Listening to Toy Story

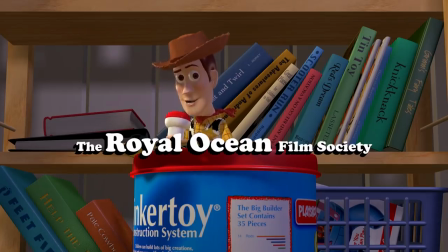Hello? Check. Better? Great. Everybody hear me?
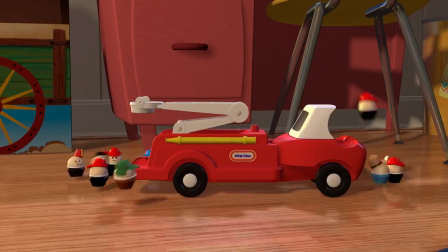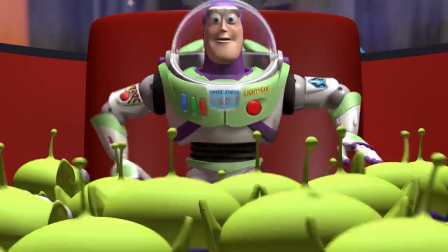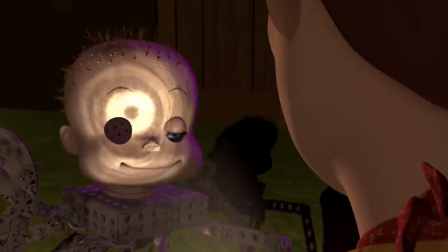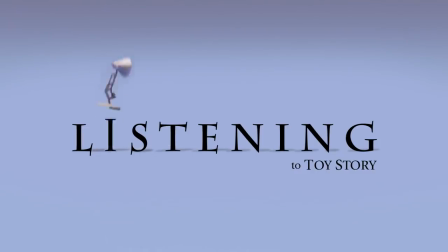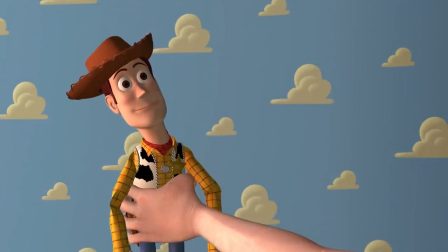One of the oldest rules in sound design is that the most realistic sound is often the most boring.
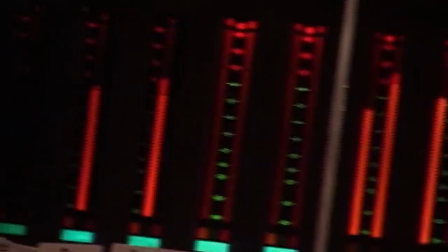In the same way that an animator squashes and stretches to bring life to a character, sound designers heighten and exaggerate to bring out a sense of personality.
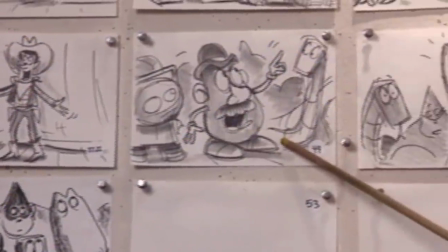And if you want a masterclass in some of the most creative cinematic mixing, look no further than the folks at Pixar,
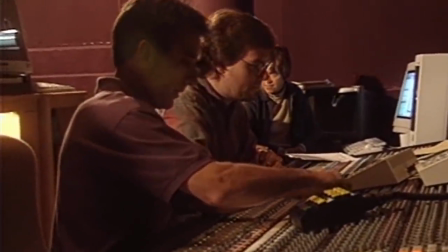who've been weaving together stories of sound since the very beginning with the first Toy Story.
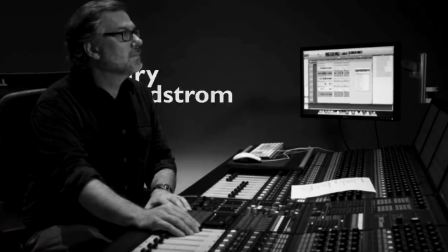Toy Story's sound design was due to this man, sound designer Gary Rydstrom,
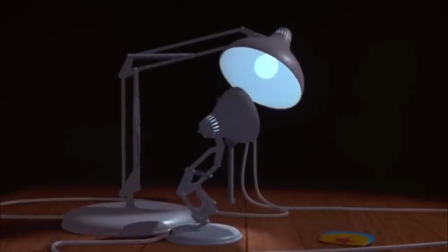who's been with the studio since their earliest days when he helped imbue a couple of desk lamps with life and emotion.
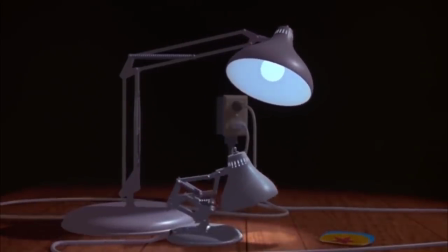That's any sound designer's MO, and it's one of Rydstrom's great talents,
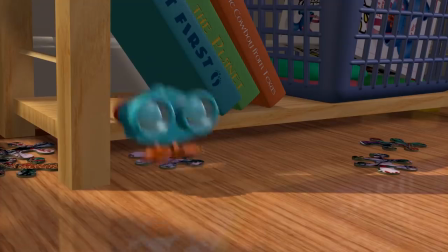instilling a sense of personality within each and every character that defines them but doesn't distract from the big picture.
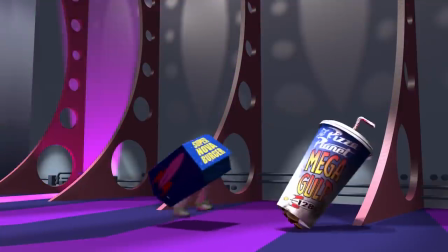It never runs roughshod over the dialogue.
Watch where you're going!
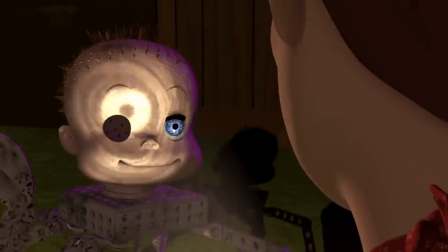Sorry!
Even the most bizarre character sound feels completely natural. It's almost subliminal in that respect.
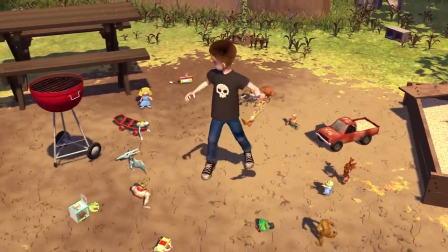You don't really think about it when you're watching the movie, but it's so baked in and utterly a part of the film's DNA that it's hard to imagine these characters sounding any differently.
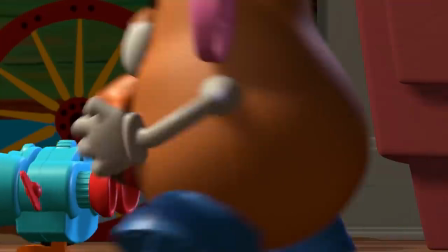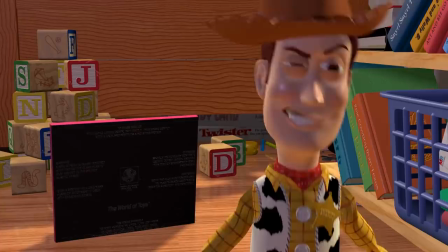Draw!
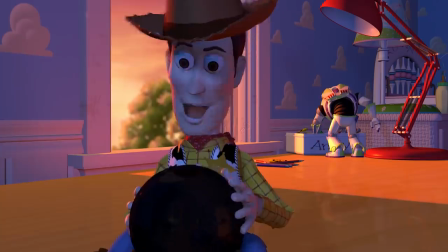A big part of the success of Toy Story's sound comes down to the cooperation and balance Rydstrom brought between,
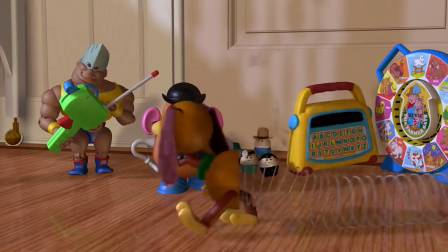on one hand, more realistic effects, sounds that are more mechanical, weighted, and even tangible,
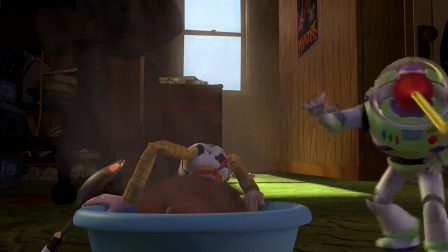with a more traditional cartoony style that harken back to the classical Disney days of using a musical catalog of sound,
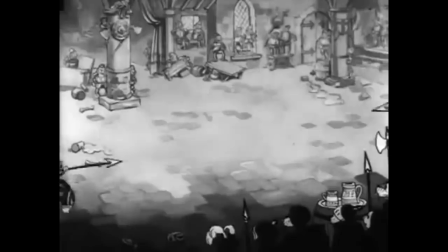where you hear a cymbal clash when a character hits their head, or a snare drum for a passing train.
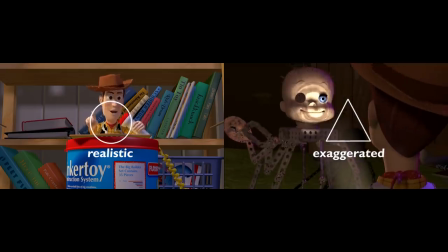There's a great sense of balance between the two camps. So on one hand, a character like Slinky sounds exactly as you'd expect a Slinky dog to sound,
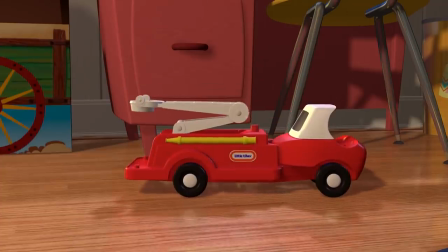but the little tyke's firemen squeak like the Jawas from Star Wars. And both make perfect sense.
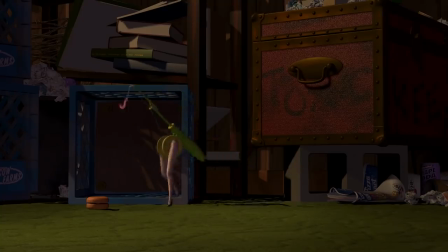Or take the deformed toys in Sid's room, who sound even more cartoony and exaggerated than Andy's toys,
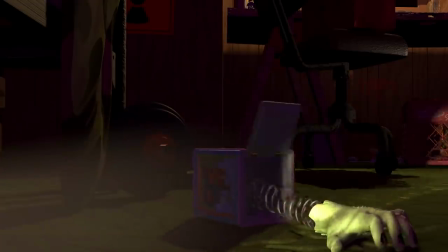the effect of which serves to make them all the creepier.
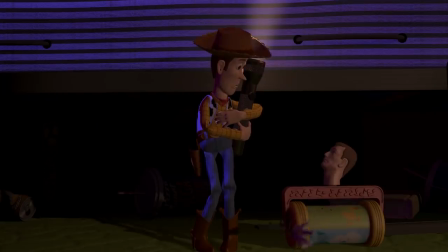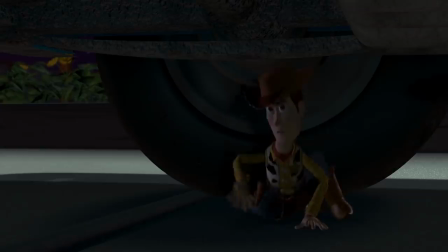Or think of a moment like this where Woody and Buzz get into a fistfight.
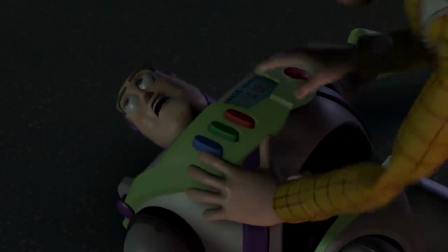It's the beeps and boops and squeaks of the two toys that keeps the scene from going overboard and feeling too violent.
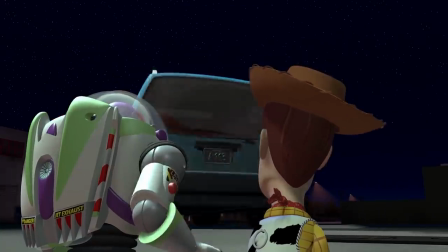But the most impressive thing Rydestrom brought to the film, I think, was a precise sense of scale.
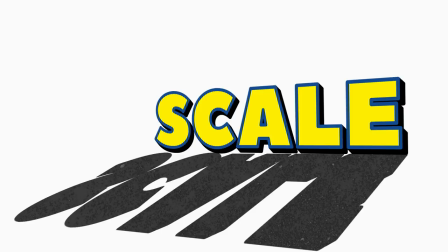And he's pretty much a master of scale. After all, he's the one who designed this.
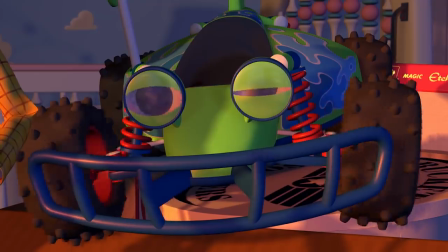Because so much of the movie is seen from the toy's point of view, Rydstrom engineered the sound to fit their perspective.
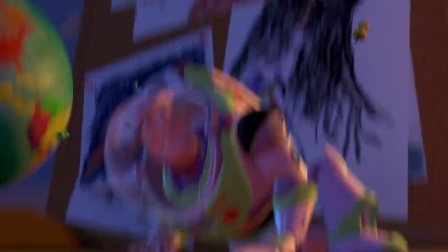That's why a shower of pushpins sounds like a rain of arrows. A bulletin board creaks and groans as it falls.
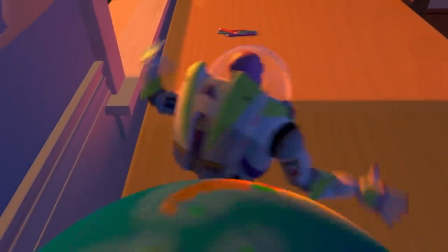And a rolling globe sounds like the giant boulder from Indiana Jones. Andy's room constitutes an entire world for these tiny toys.
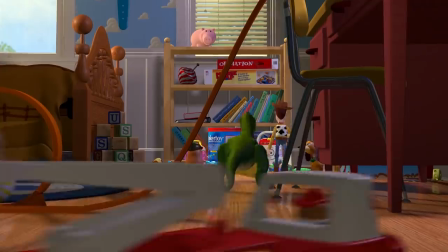Therefore, it feels like an entire world.
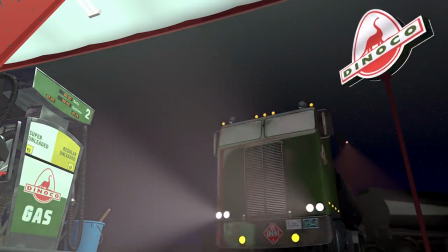And because of that, any location outside of it feels all the more massive and frightening.
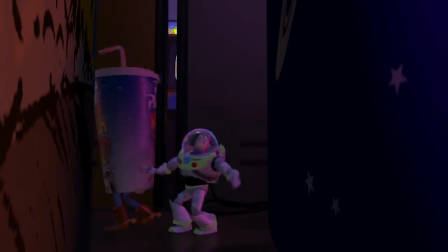You know, the first Toy Story isn't that big of a movie. There's something like only four locations throughout the entire film.
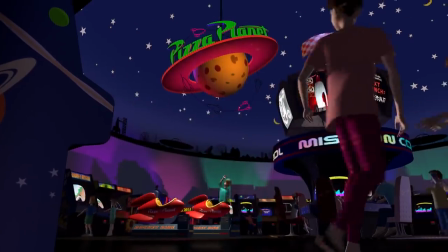And yet, I think the original sells this idea of massive scale better than any of the sequels.
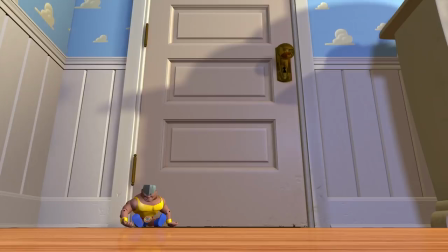And the reason for that is that the sound, rather than the score, is more often than not the thing creating so much of any given scene's atmosphere.
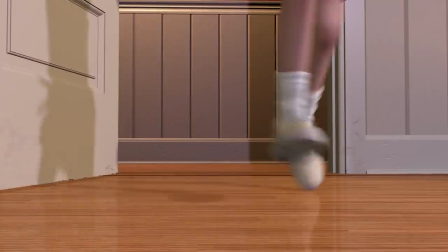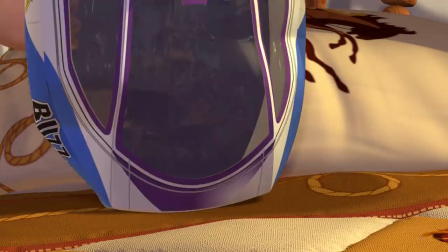And again, Rydestrom did that by balancing the literal with the subjective.
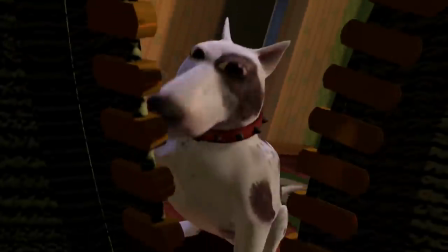For Scud, Rydestrom alternated between actual dog sounds, and at his most menacing,
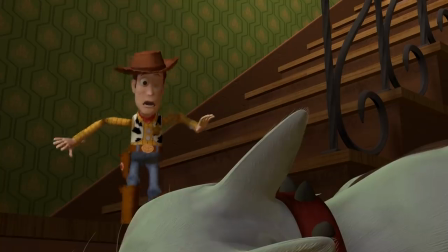the sounds of lions, elephants, and a few of the dinosaur roars he ported over from Jurassic Park.
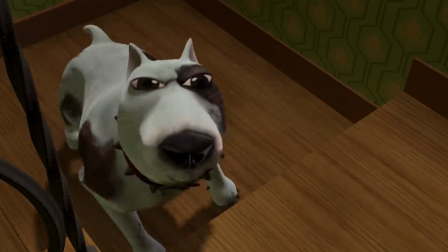The effect of which turns Scud into a monster.
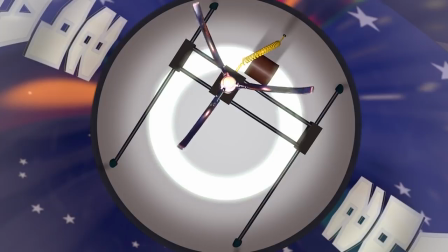The claw in Pizza Planet feels surgical and menacing.
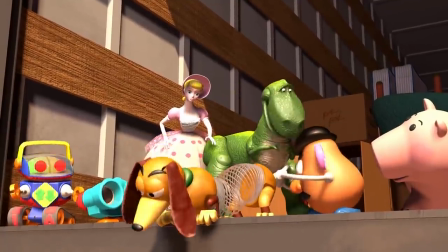and if you close your eyes during the climactic chase you'd swear you were listening to a scene out of mission impossible it's that sense of
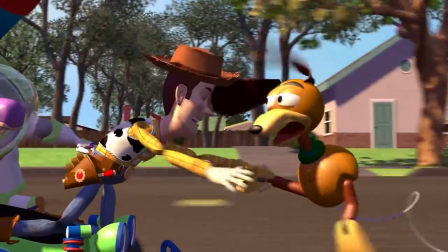exaggerated skill that helps the film really sell moments where the perspective switches back and forth between the toys and the human characters
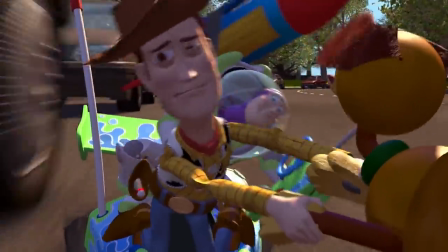in fact that kind of perspective switching is something of a recurring motif throughout the film usually
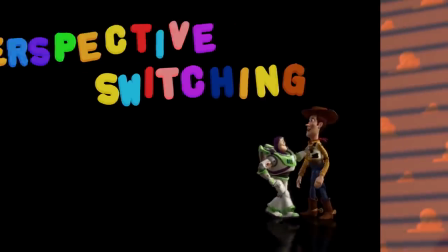accomplished by building up music effects and dialogue between the toys louder and louder,
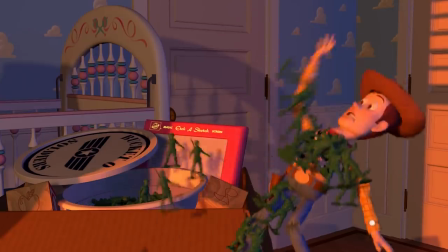and then cutting to near silence when one of the human characters enters a room.
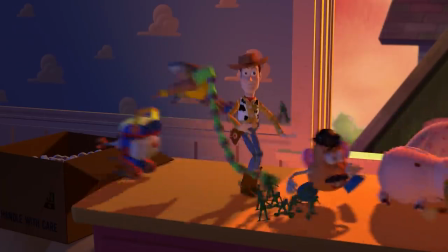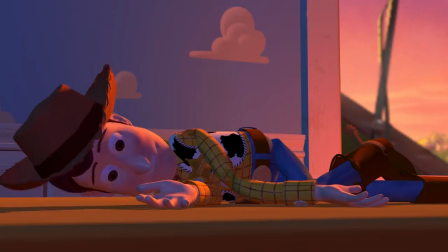It's a simple and effective technique that keeps the mix from being overloaded and manic, but it's also just one of the easiest ways to create a sense of tension.
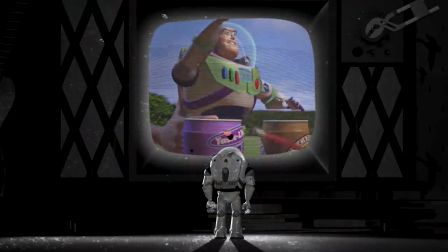But here's my favorite thing that Gary Rydstrom brought to the movie.
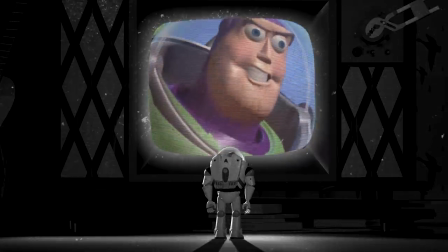That concept of perspective switching is further seen in the movie on a micro level so subtle that,
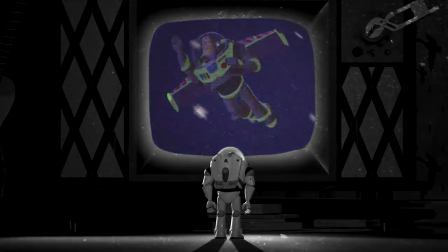again, a word I've used already, it's practically subliminal.
T-O-Y, toy.
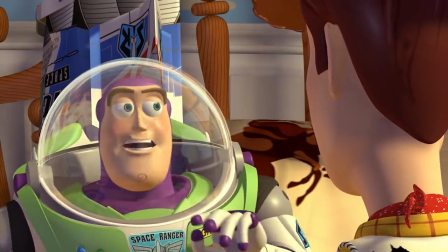Excuse me, I think the word you're searching for is space ranger.
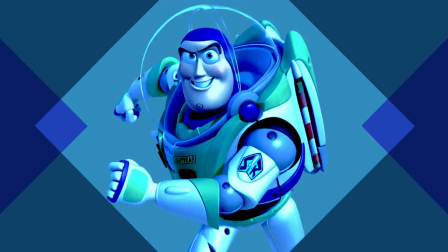Consider Buzz Lightyear's arc across the film, growing from delusions of grandeur to embracing the reality that he is in fact a toy.
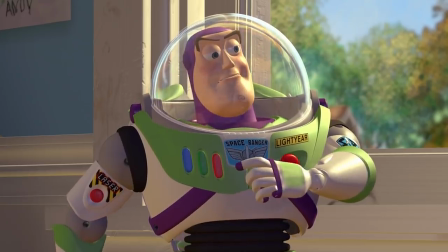When we first meet him, he's convinced he's the real deal. And to depict that, the sounds we hear from him are heightened to an even further extent.
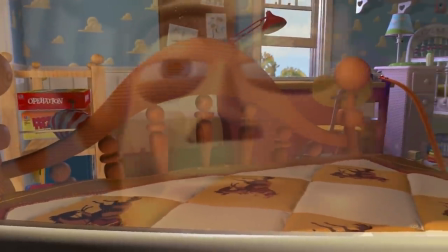His POV shot features Darth Vader-style breathing, There's a jet engine roar layered into the mix when he's flying.
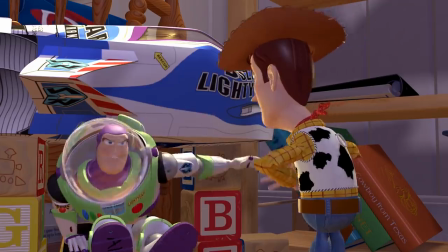And even the first time his helmet retracts, it sounds much more mechanical, like some bit of tech from Star Wars.
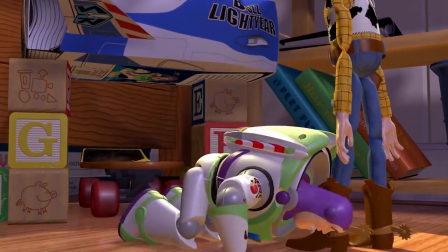And all of this is in service of getting into his head and depicting what he believes to be reality.
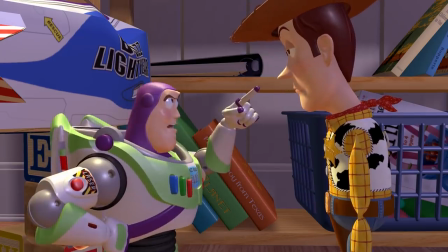He doesn't believe he's a toy, so he doesn't sound like a toy.
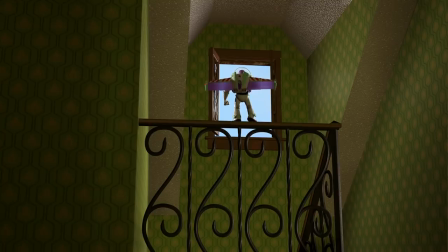But that moment of realization eventually comes, and when it does, the sound mix subverts all that we've heard but the character up to this point.
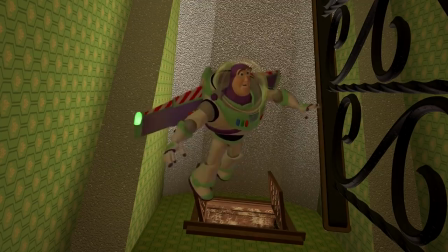We've heard him fly already, but here in Sid's house when he falls,
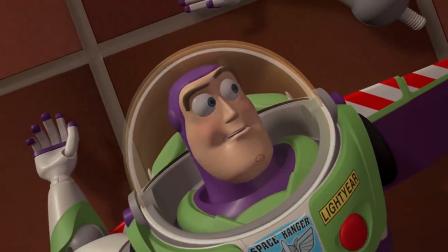all we hear is the crunch and munch of plastic, the first time that he's actually sounded like a toy,
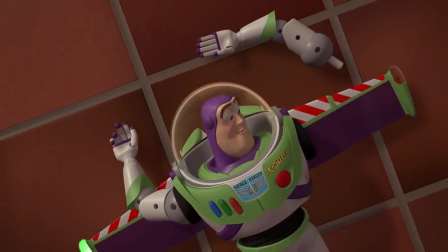the perfect counterpoint that supports and strengthens his terrible awakening to reality.
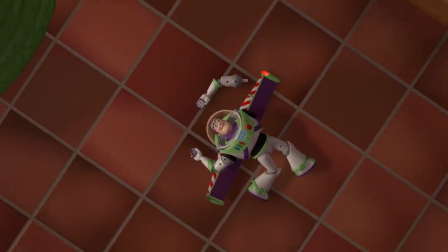great sound design doesn't have to be hidden and subliminal like this the folks at pixar have made films that exist on both ends of the spectrum and everywhere in
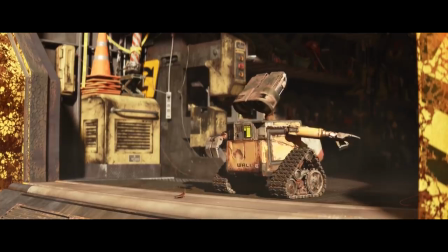between but i think it's worth praising them for treating sound in a more layered storytelling capacity right from the start when people talk about
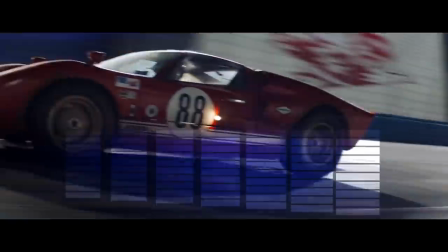sound design what they're often actually talking about is whatever sound jumps out at them the most whatever's
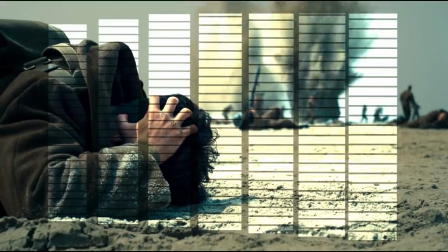aggressive bizarre or just loud but sometimes the best work flies under the radar.
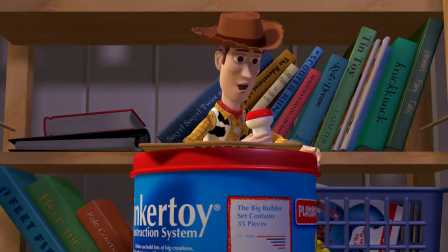And I think Gary Rydstrom and his team's work is a great lesson in just how much sound can bring out an incredible sense of nuance.